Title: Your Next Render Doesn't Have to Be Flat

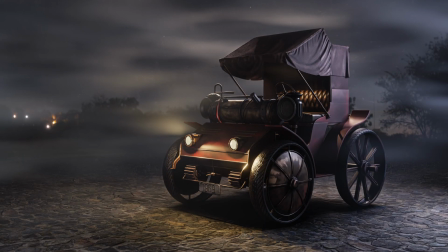0:01 This is the same model in Blender. One is flat, one actually looks better.
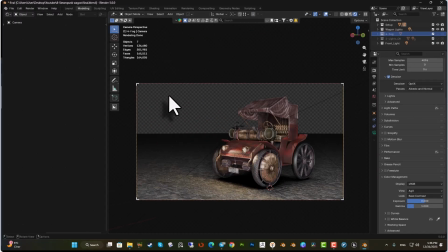0:06 In this video, I'll show you 6 simple render tricks that I use to improve my renders. One is filmic and high contrast. Go to render and in color management, change the view to filmic and look to high contrast or very high contrast based on your project.
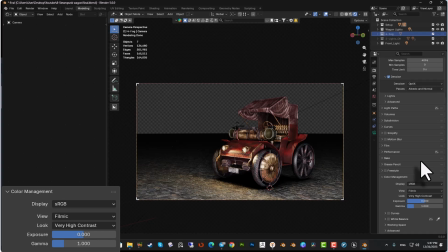0:26 As you can see, there is too much difference now. This alone already gives the render more depth.
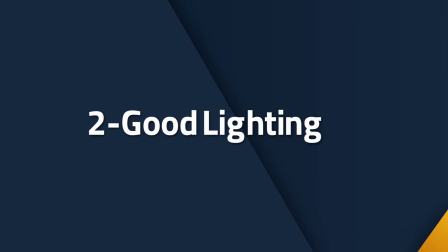0:33 Everything feels less flat. The second part is lighting, which is one of the important ones.
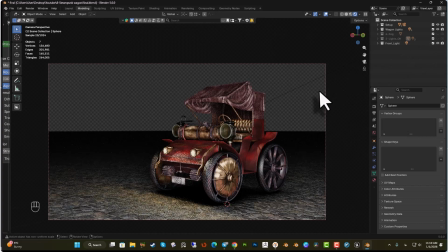0:40 Right now, I'm using this flat light setup. It's coming straight from the camera.
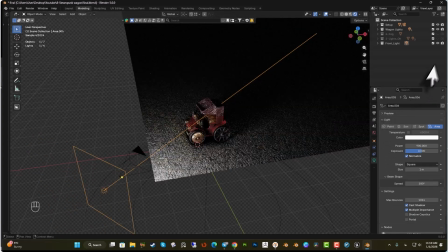0:46 This kind of lighting is not great. Everything looks flat and boring. So I'm going to hide this light collection.
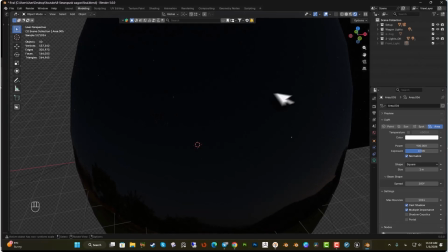0:53 Now I'll turn on my main lighting setup. First light is a UV sphere.
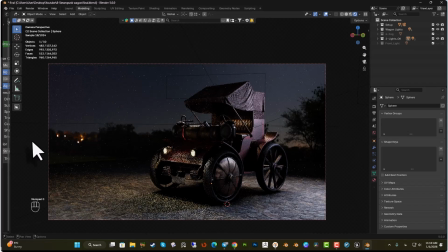0:58 I flipped the normal. I added an HDRI and connected it to color and emission.
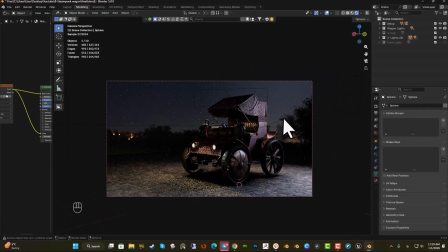1:05 This gives me a soft overall light. From the right side, I have a strong cold light.
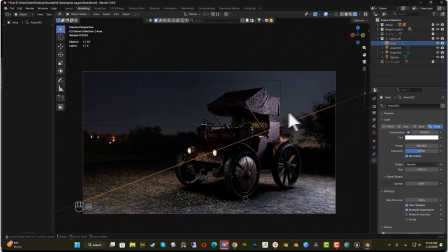1:13 This is my main directional light. It creates contrast and strong highlights.
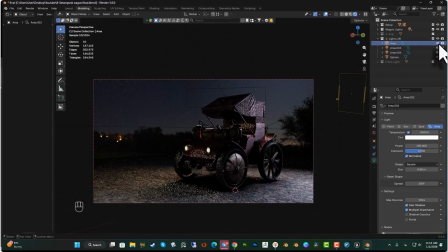1:19 This is where most of the moods come from. On the left side, I use very soft light, just enough to lift the dark areas.
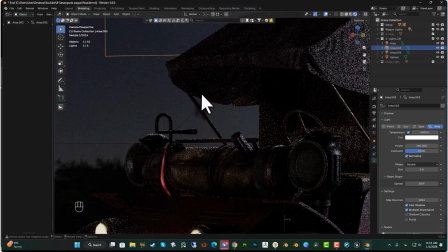1:29 I don't want to light everything, I just want to keep some detail. And from the front, facing the camera, I add a strong light.
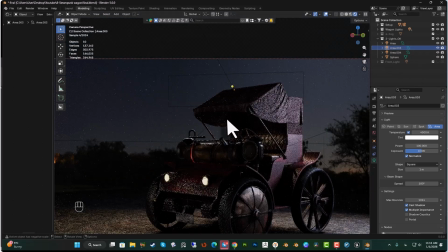1:37 This one is for the edges. It helps separate the objects from the background.
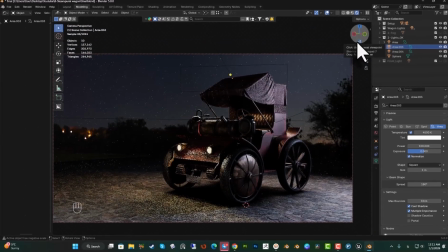1:43 So this is the final lighting, nothing complicated. Each light has a clear job. Together, they give more depth and contrast. And the next one is depth of field, which you can select your camera like this,
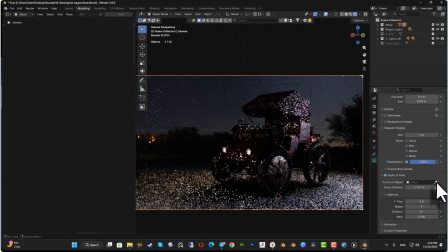1:58 and in depth of field check this, and you can select your object and change the f-stop. Don't blur your background too much, just a little is enough.
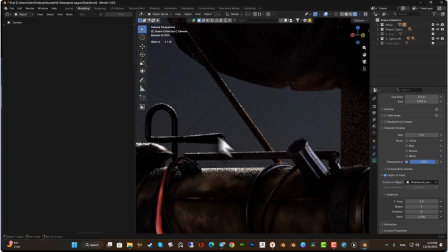2:11 You can see the effects here. It helps guide the eye and make the render feel more realistic.
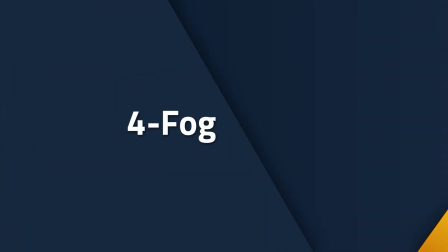2:19 And the next one is fog.
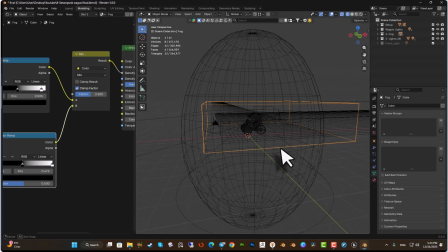2:24 As you can see, I used a cube with a principal volume on it.
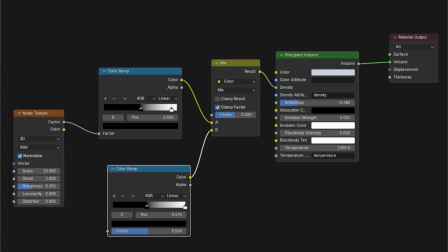2:30 Nothing complicated. You can change the adjustment like me or based on your scene.
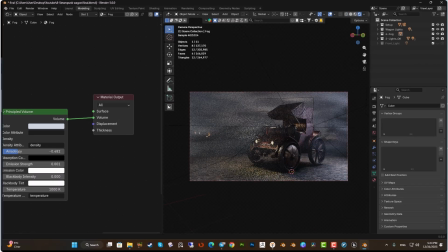2:37 Even a little fog adds depth to the scene.
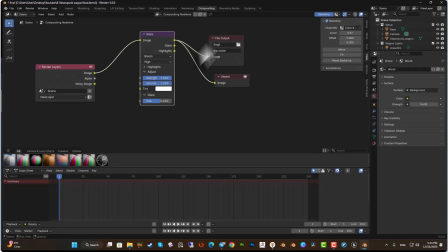2:40 And after your render is finished, go to compositing and add a glare node to your render.
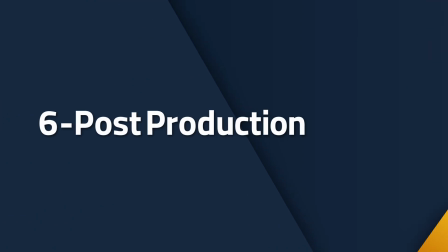2:52 And the final step.
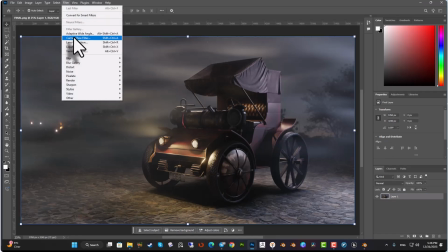2:53 Go to Photoshop, select your render, go to filter, camera raw filter, and do some color and contrast adjustment.
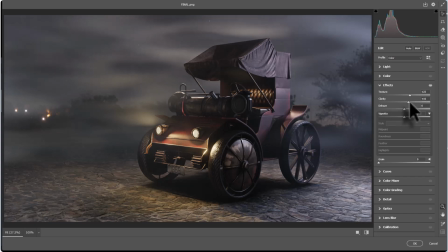3:02 I usually increase the texture and clarity a little bit and decrease the vignette.
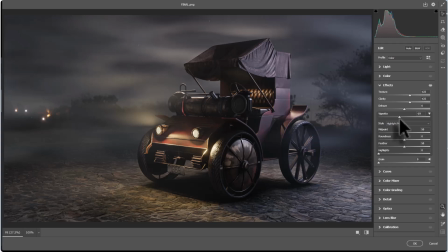3:08 Don't do it too much. We also can increase tint a little bit and saturation a little bit.
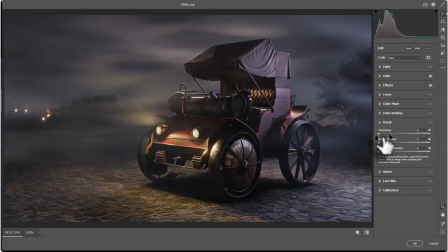3:23 You also can increase the sharpening, and that's the result.
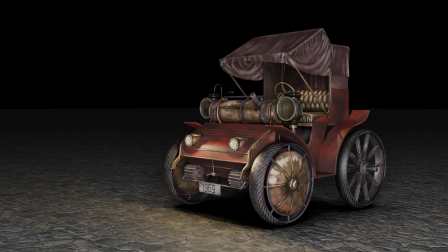3:30 As you can see, this is our before render and this one is our after render.
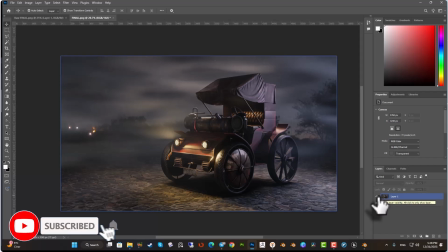3:36 If this helped you, there's more coming. I'll share more render tips like this.
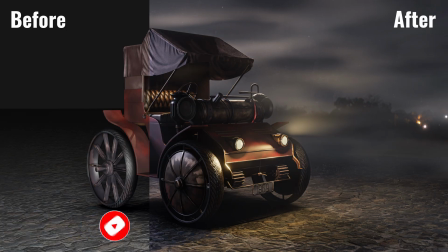3:40 Subscribe so you don't miss the next ones. See you in the next video.